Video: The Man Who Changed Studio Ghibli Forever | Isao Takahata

He kind of experimented with this type of aesthetic in My Neighbor the Yamadas which is again another really underrated masterpiece
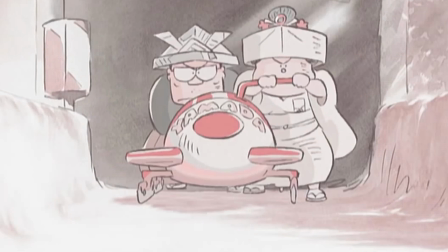738s
of his to take something so mundane as an average Tokyo family and transform it into this bizarre world,
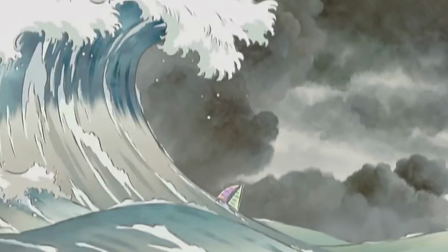745s
this cartoonish world because the aesthetic of it is based on the original cartoon strip,
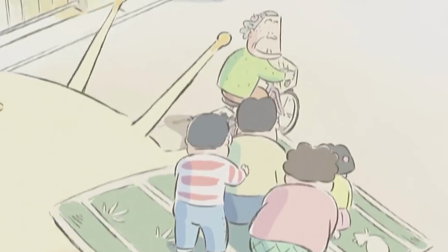750s
and that's an amazing film too, especially because it utilised computer animation, which in 1999 was on a massive rise.
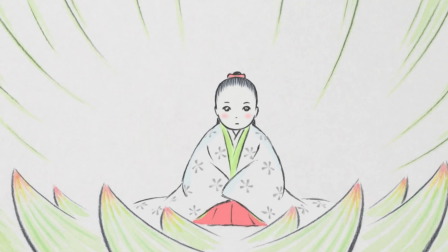757s
So when it comes to Kaguya, the style makes even more sense, as Iseio wanted to further encapsulate the origins of the story,
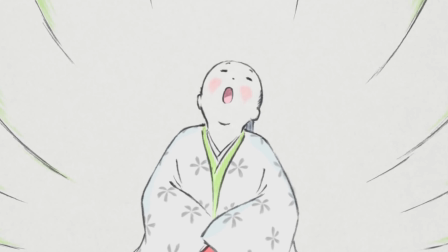764s
the tale of the bamboo cutter, which is a monogatari from the Heiden period of Japan, it's essentially a gigantic art piece which contains watercolours and they are just amazing to look at.
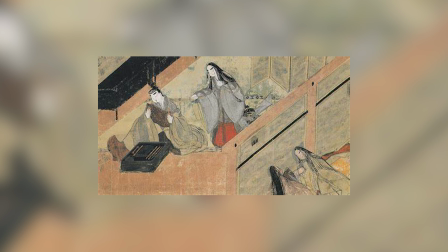774s
I feel like the art style in Kaguya is a homage to old Japanese paintings, I just feel like it ties comfortably with how Iseo looked to the past to derive inspiration, by maintaining old values and keeping them alive, and it's weirdly similar to me at least of Gunpei Yokoi who designed the Gameboy for
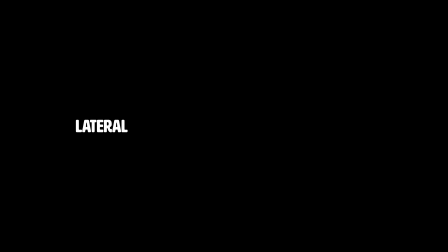792s
Nintendo and his philosophy was lateral thinking with withered technology,
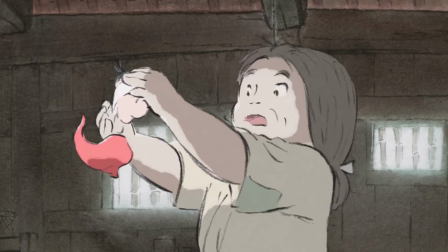797s
again it's taken from the past and turning it into something modern, something new, something innovative. It never forgets the fundamental roots.
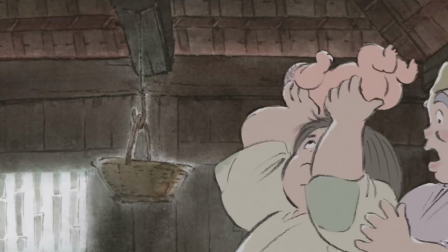806s
I mentioned Isayu's philosophy earlier, and I believe that is on very similar lines to this very idea.
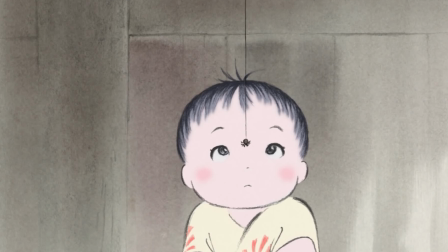812s
The Tale of Princess Kaguya was the last film Isayu Takahata made. It was a story about a girl from the moon, and she's found in a bamboo shoot.
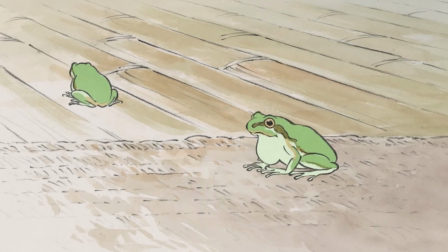821s
She is raised as a princess and is taught royal manners. She's taught about hierarchy and about the repercussions of disobedience. Because, as everyone knows, if you do a single thing wrong in life, you get sucked off to the moon. Still she got sucked off. I'm sorry. But what really stood out to me was the depiction of Buddhism in this story. See, one of the greatest lessons taught in Buddhism is impermanence. The idea that suffering and loss is entirely natural.
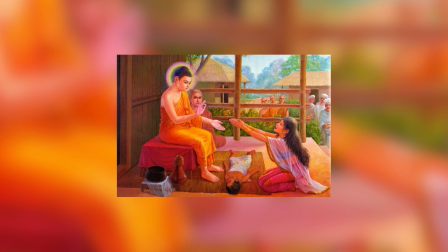847s
I remember reading the parable of Kisa and the mustard seeds back when I studied philosophy A-level. And yeah, that stuck with me. And I think it parallels with this weirdly well.
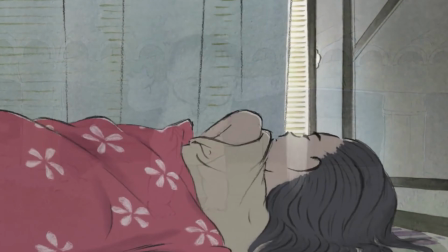856s
It's the hardship Siddhartha had to go through in order to reach enlightenment, and unfortunately with this, Princess Kaguya is on the receiving end.
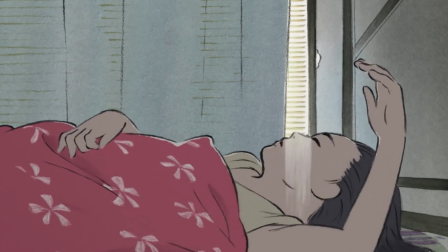864s
She as a character is actually used as a vessel to teach people around her.
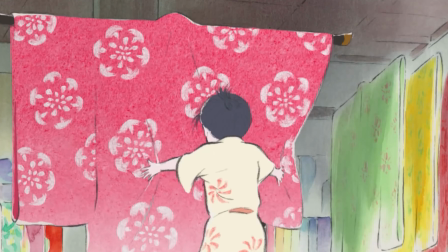869s
She knows what she wants, and the people around her have to come to accept it. It's almost like the people around Kaguya represent Kisa, and Kaguya represents the mustard seed. If you don't know what this parable is, I'm just talking absolute nonsense. Basically, what I'm saying is some things just don't stick around.
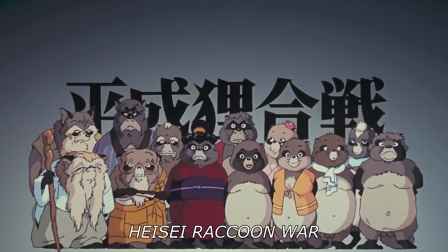887s
From watching Isseyo Takahata's films, I discovered a lot more than I thought I ever would.
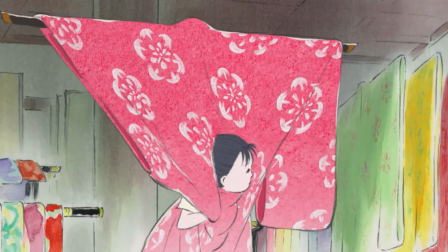892s
And to me, he really changed not only the trajectory of Studio Ghibli, but animation as an art form.
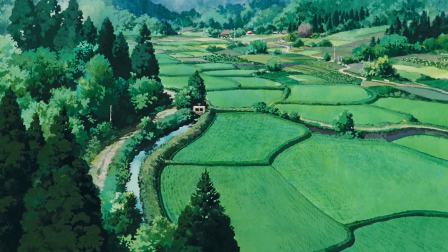899s
These days we're bombarded with fast-paced content, we're given loads of large-scale narratives,
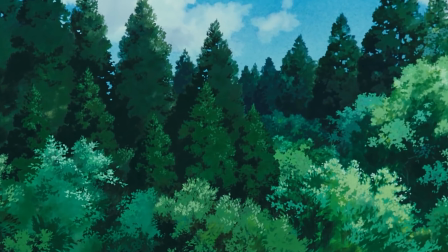904s
and coming back to Isseyo's work, it just makes the world slow down a little, in the best way possible.
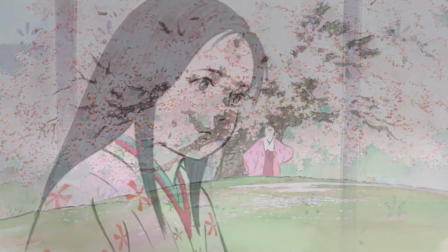910s
It's probably quite cliche, but it just makes you think about the little things in life.
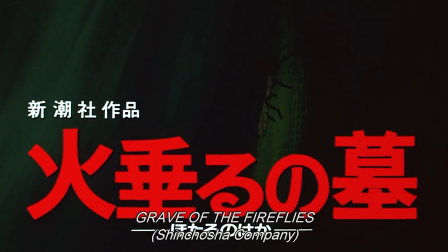914s
It allows us to recall our own past experiences and to really consider what our place is in the world and what we can do to change things if we so desire.
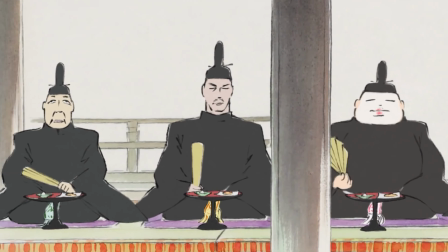923s
I'm lucky to have discovered Takahata's works so young because it's this passion and care that makes me want to work harder on my own goals,
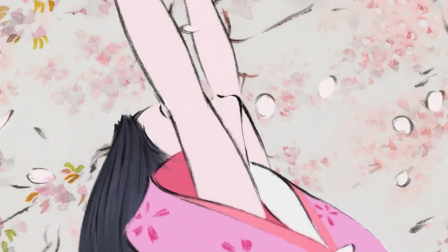930s
but it's also something to come back to and say maybe I might have a different interpretation on these complex characters. It's clear he's written his life and soul into his work, and the results speak for themselves.
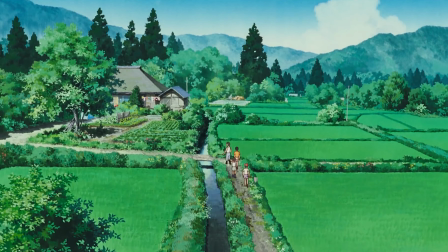943s
And if you haven't already, I really urge you to watch some of his works, any of them, because they are all fantastic.
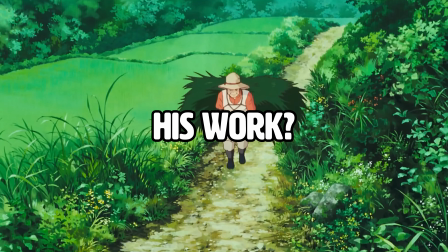949s
And you know what? I think you have time. Because his work, it's the type of stuff that just lives forever.